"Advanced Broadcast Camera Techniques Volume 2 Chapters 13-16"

Suppose you had to shoot a corporate video and you had to get some shots for the corporate video over the pool or the lake or whatever.
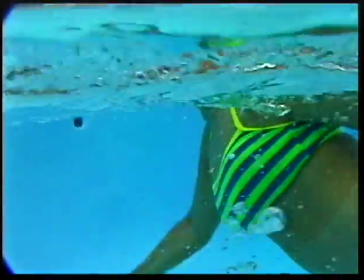[0:16]
You had a low budget so you need to rent expensive equipment but you can't. Well, if you have one of the smaller digital cameras there's a way to get the high-budget techniques with a simple low-budget device.
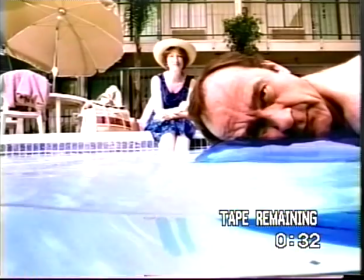[0:31]
Now this may look really high production, but you're going to be surprised how easy it is. All it requires is a $12 aquarium.
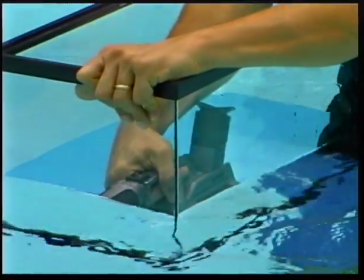[0:39]
You want to tape the edges so you don't cut your fingers, and you just simply put the camera inside the aquarium.
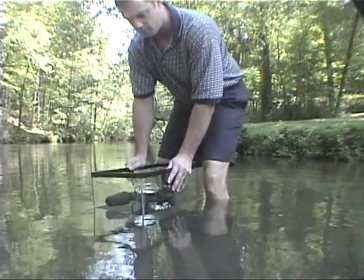[0:47]
As easy as that. You don't have to submerge it all the way. Just a few inches under the water will give this effect.
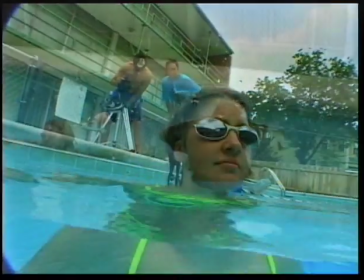[0:53]
As a matter of fact, Motel 6 recently used the same kind of thing to get their recent commercial.
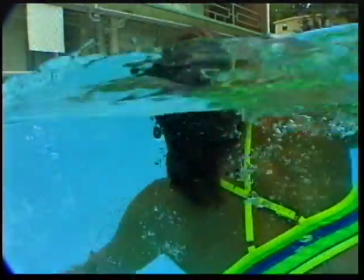[1:00]
Now you can walk with the camera, you don't want to be above your waist, generally speaking.
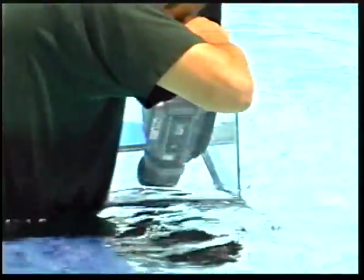[1:05]
You can have people go below. The key again is experimentation. We tried with both wide angle and non-wide angle lenses, got a variety of different neat looks.
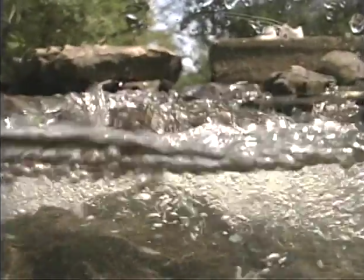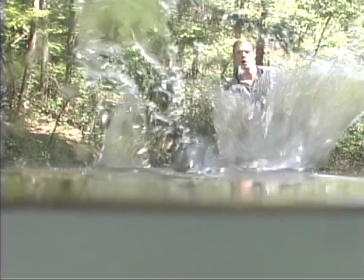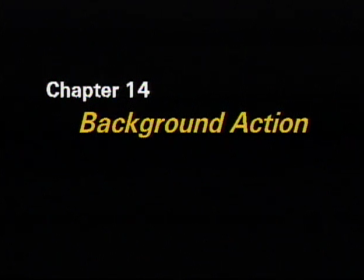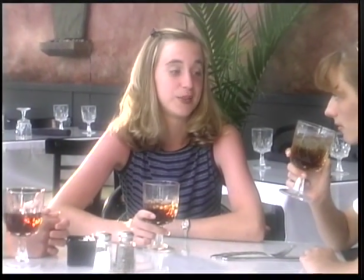[1:29]
If you're a videographer on a limited budget but want to get that high budget look, all you have to do is add action to the background of your scenes. Here's an example without action and now here's the same scene with action
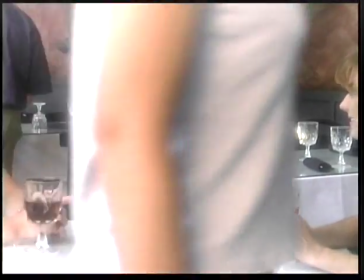[1:42]
in the background as you can see it adds much more realism and depth to the same scene.
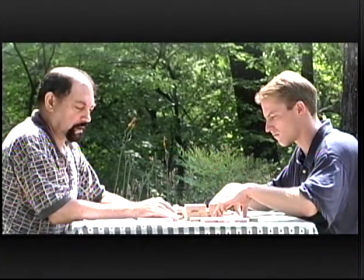[1:48]
Here's another example coming up with two people talking with a plain boring background.
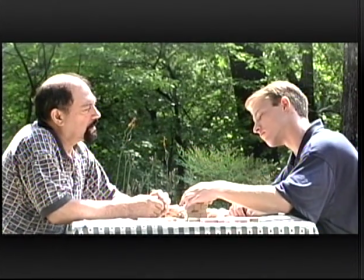[1:55]
Now let's take a look at the same scene where we positioned it in a place to add action in the background.
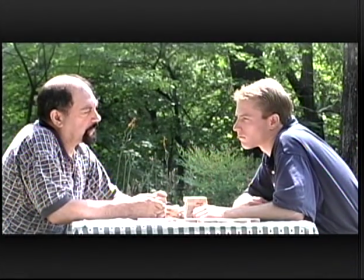[2:00]
The same scene, the same dialogue, but it makes a big difference in the high-budget production look.
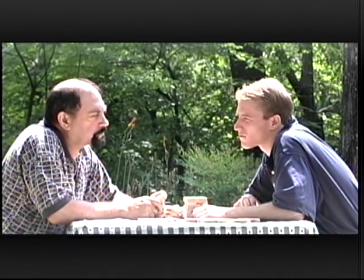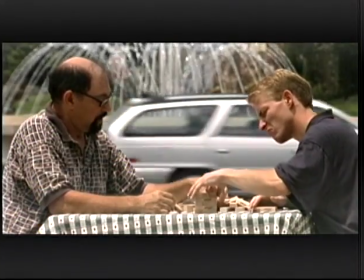[2:11]
Here we use three layers of action. You actually have the action of the water, the action of the cars, and the action of the actors playing a game of Jenga.
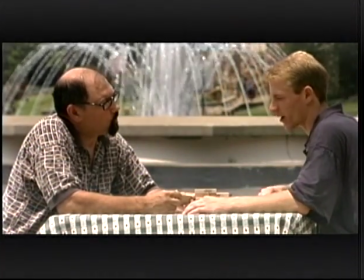[2:20]
Action in the background will add a lot to the scenes that you are doing, whether you're doing weddings, receptions, or you're doing a low-budget movie.
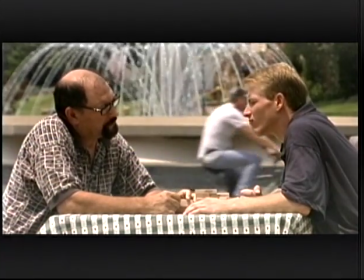[2:29] No matter how much you think I need you, I need to do this totally on my own.
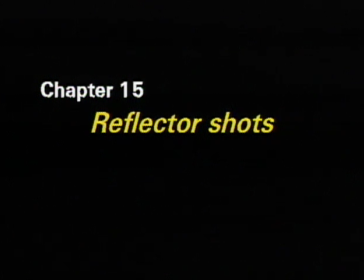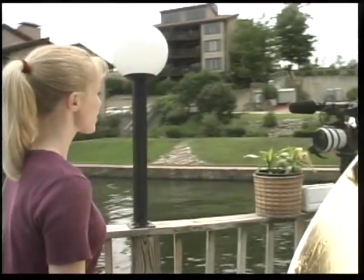[2:42]
Part of being an advanced broadcast camera person is owning a reflector. You may not think it's necessary, but it can make all the difference in the world.
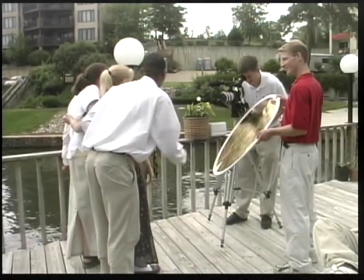[2:49]
You can get one that's silver on one side and gold on the other side. We like the gold for that sunset kind of look, and it makes a big difference.
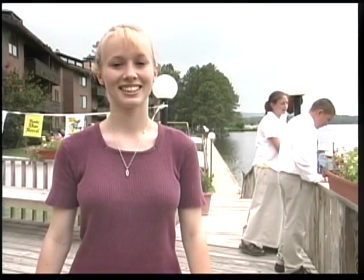[2:56]
Right now, I'm going to show you a couple before and after shots using the gold reflector.
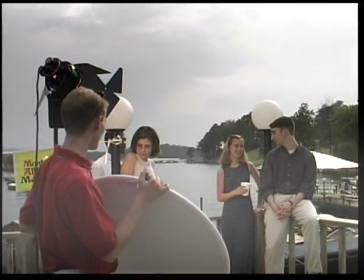[3:03]
The reflectors are under $100, and they really help harness the power of the sun by just bouncing back the light into your subject.
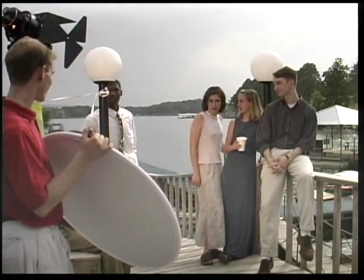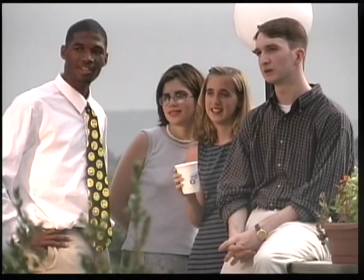[3:16]
If you've ever been to a commercial shoot, they use these all the time. Another nice thing about them is they can help simulate a really nice warm sunset.
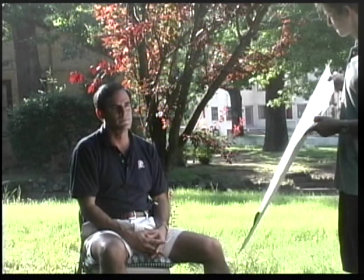[3:25]
If you don't have the $90 reflector, you can get a white card or piece of paper.
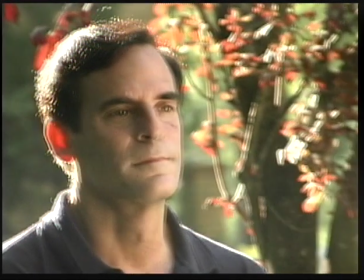[3:29]
This one cost us about $3, and here we used it to fill in Art Polin's interview.
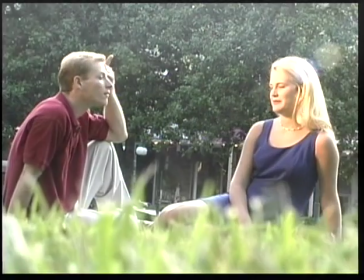[3:38]
If you're in the profession of video seriously and you take it seriously, you really need to have one of these reflectors in your bag of tricks.
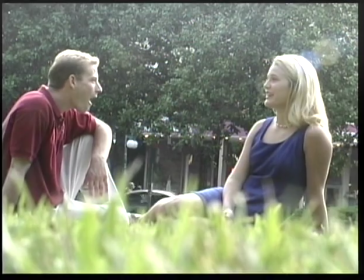[3:45]
The next 30 seconds here,
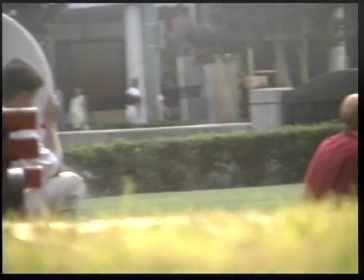[3:46]
I'm going to show you behind the scenes footage so you can see some before and after shots of just how effective a reflector can be.
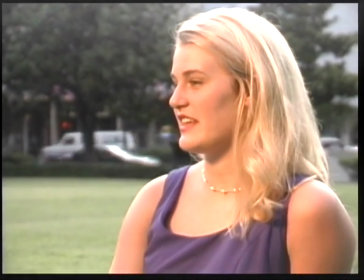[3:56]
It's important to note that no other light source was being used other than the reflector and of course the setting sun. Something that's very important if you're making a video production is sometimes to create conflict. You can do this whether you're videotaping a wedding event and reception or you're creating your own low or high-budget movie. Creating conflict allows the action to continue, a little suspense to continue, and keep the viewer motivated. An example of this would be you could have a scene of just a bridal party
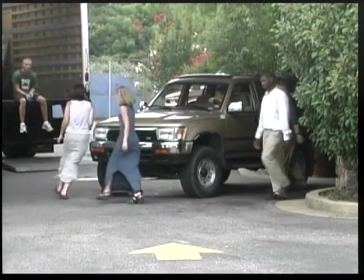[4:46]
leaving the house going to the wedding or a scene of some people going to the grocery store,
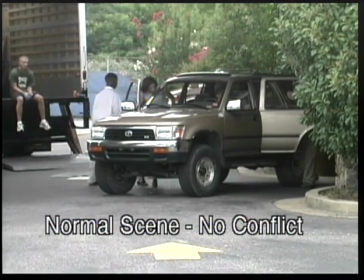[4:51]
a big family for a movie that you're doing.
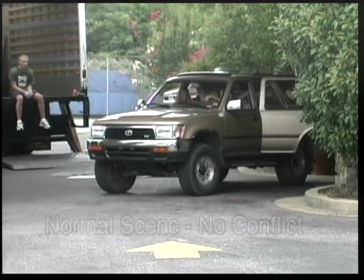[4:54]
And that kind of scene just to show people in the car really is not going to add much interest but if you can create some conflict and
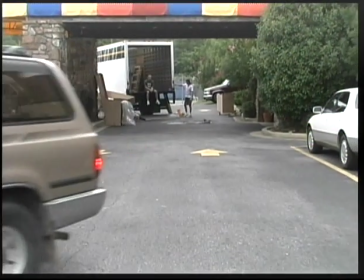[5:01]
even the little scenes like that it'll make the movie or video much more entertaining for example when they're leaving the house instead of just getting a
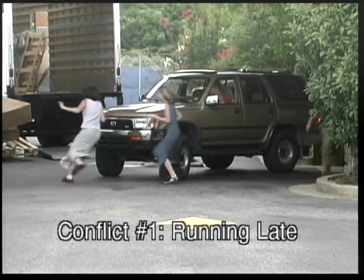[5:09]
shot of them five people packing the car and leaving the house you have them running out to the car like they're running late getting in
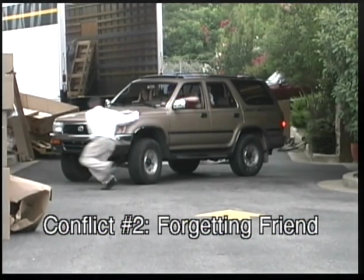[5:17]
the car they can start driving away and stop and realize maybe they forgot one of their family you can create more conflict if it was a little bit more of a rush thing to have them forgetting one of their family grabbing him in the car and then knocking over a garbage can or a box on the way out the driveway and not stopping it adds a little humor adds conflict you can also take that same scene and speed it up
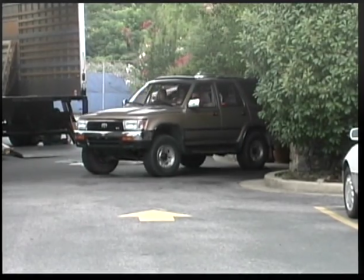[5:39]
for a little humorous effect so whereas normally you just say okay I'm gonna get the car people getting in the car and leaving it'd be much better to
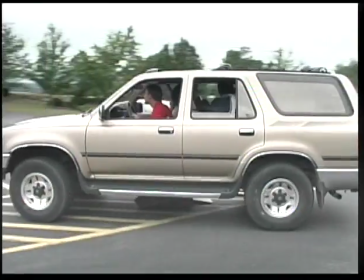[5:46]
have a situation where you're creating some kind of conflict and if you can do that not in every scene but certainly a lot of your scenes where you can stage them a little It will add for a much better video production, be much more entertaining also.